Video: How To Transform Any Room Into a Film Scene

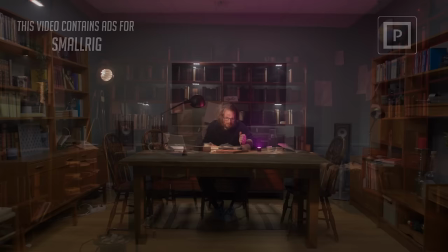0:00 Hello guys! In this video we'll show you guys how we go from this to this.
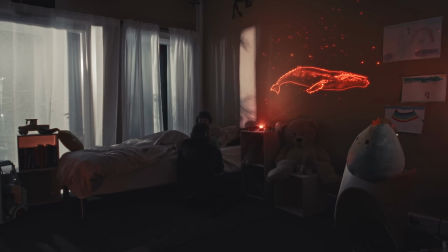0:05 And this to this.
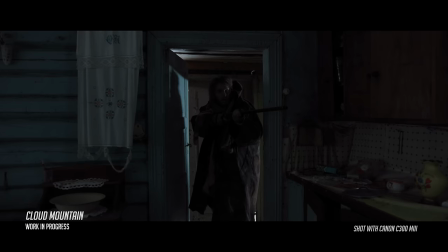0:07 I'm a big fan of adventure movies and sci-fi movies, and if you are to make those films yourself, you should focus a lot on the set design, props and the lighting. So, in this video we'll show you guys how we can transform, so to say, any location into a moody film scene. Hopefully. We'll see.
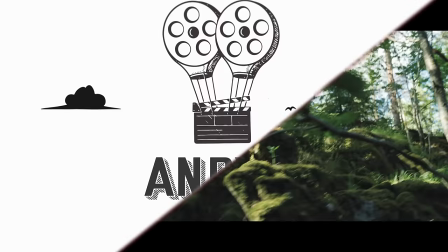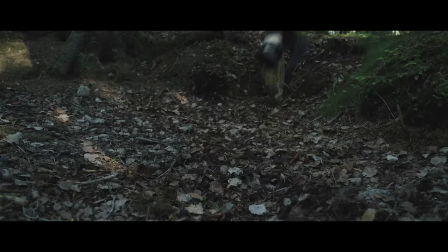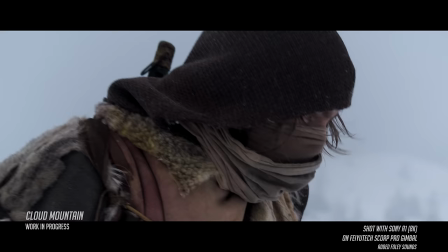0:33 As you might have seen on this channel, we have now and then shot scenes for a film project called Cloud Mountain.
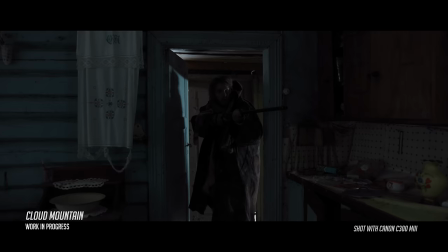0:40 We are making a proof of concept for the film as we go.
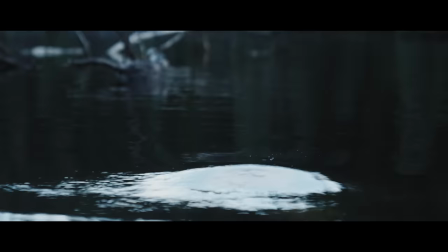0:44 And as we have previously shot a lot of action scenes for this film, we're now going to shoot some scenes where we get to know the characters more and make the story more understandable.
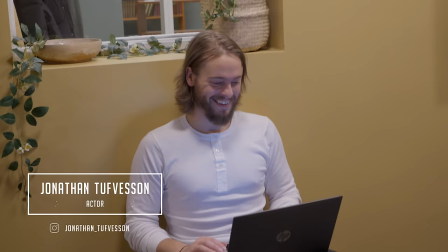0:53 Jonathan is both an actor and a writer.
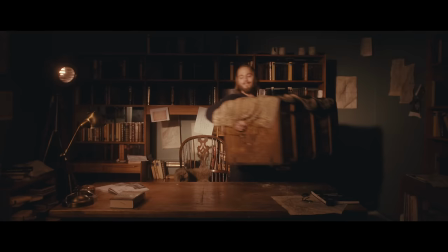0:55 He has written Cloud Mountain and for the scenes we are shooting now, we needed an epic office slash library location in addition to a children's bedroom. Since shooting out on location requires a lot of traveling, it often costs money to rent the place and you don't have the full freedom to hang up stuff on the walls and such,
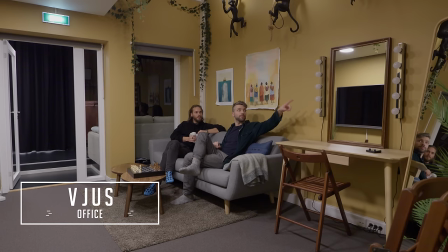1:12 we actually thought the most practical way to shoot this would be to do it at the office. But could we do that?
It was like mainly this way.
With some planning we could actually transform our rooms at office into the right locations for the film. So what do you need to do this? What makes the biggest change in the mood for the location.
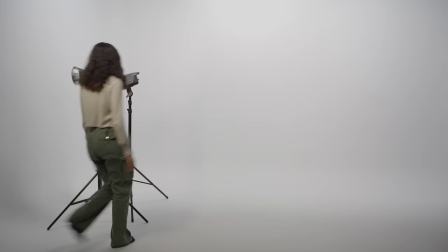1:32 Well, first of all you need lights and a gaffer to operate the lights.
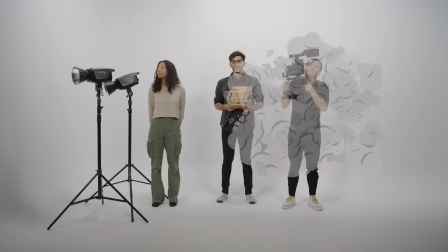1:36 You also should have a set designer or set builder and of course a cinematographer and a director.
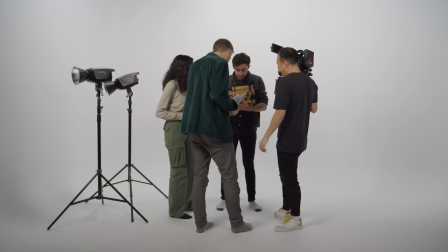1:41 Okay, let's make a film. We need four looks.
So with the team we could start planning.
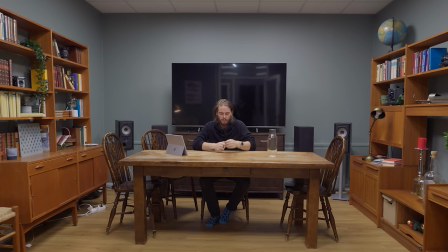1:49 First off, when you know how much of the room you want to show you should remove everything that don't fit the story. Since we want to shoot a wide angle in this room, we had to remove quite a lot. And we chose to move some of the furniture we already had and add new furniture to make an interesting background.
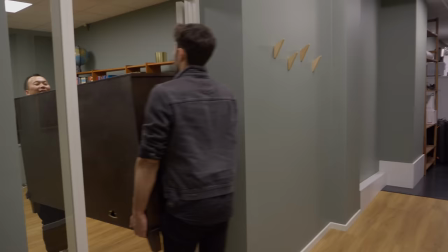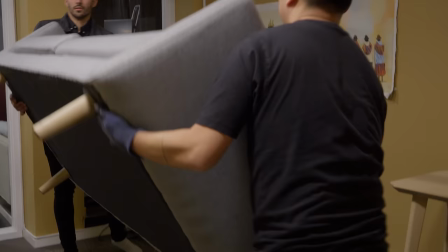2:11 The biggest change was the children's bedroom. Here we had to remove so to say everything.
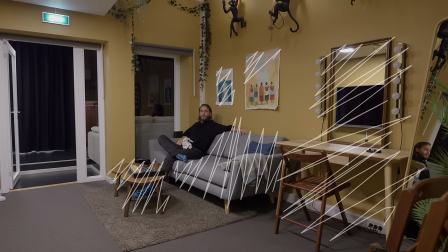2:18 We do have a huge TV on the left side of the room, which was quite hard to remove from the wall. So we find a quick solution by not pointing the camera in that angle at all.
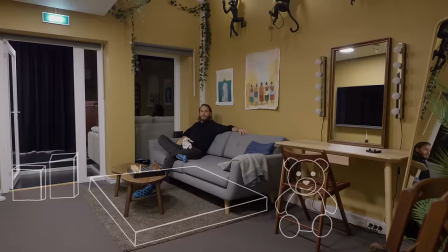2:27 And then we needed to add a bed, some furniture and quite a lot of props to make the room credible as a children's bedroom.
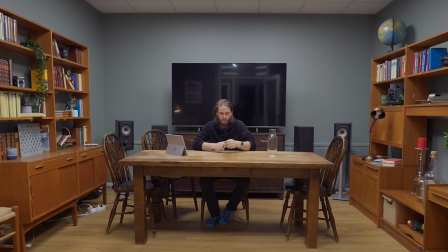2:37 The same thing was for the library scene in our meeting room. Then for the lighting we wanted to create a quite mudey dark theme. Turn off all the existing lights and add practicals which are just regular lamps that are visible within the shot. And for the keylight hitting the character we wanted to add either a hard moonlight with our lamp or use the table lamp for that.
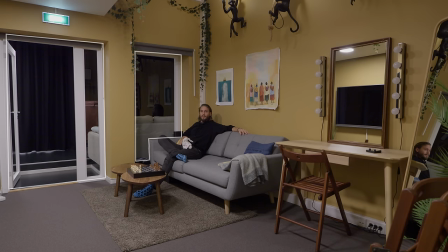2:59 For the children's room we pretended that these were windows with exterior outside, so we wanted to add some curtains and a light outside pointing in to imitate either moonlight or sun.
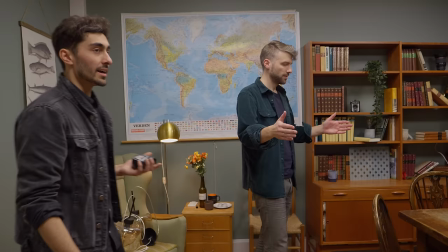3:09 I wanted to keep the wall quite clean because we're going to add a hologram light effect to tell the audience that the story was set in the future.
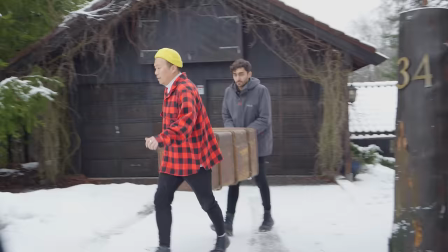3:18 Our set designer Aaron will work closely with me to build the set, gather the props and furniture we need,
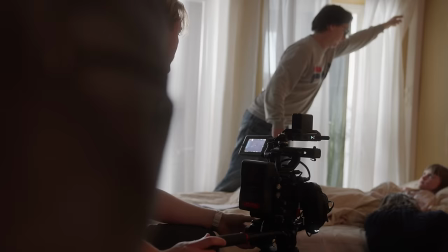3:24 and then the gaffer will work closely with Matthias on cinematography to make sure we light the scenes in a way that fits the mood of the story. For this shoot we are using the small rig RC450B and RC450D as main lights and also we have this small rig RM01 which is quite interesting in my eyes. It has these small barn doors and we're gonna use it for lighting and practicals and also as a hologram.
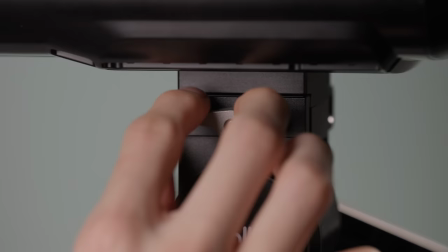3:48 I'll come back to that later. The lamps has a very cool design. They are mainly made out of plastic which makes them quite light.
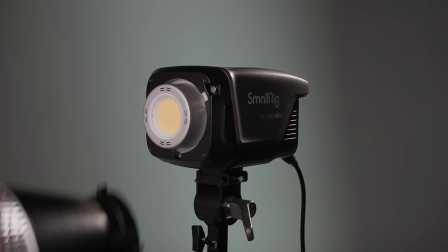3:55 I do like the metal quick release plate that comes with it and the damping system which makes sure that the lamp won't suddenly drop even when the handle is loosened all the way.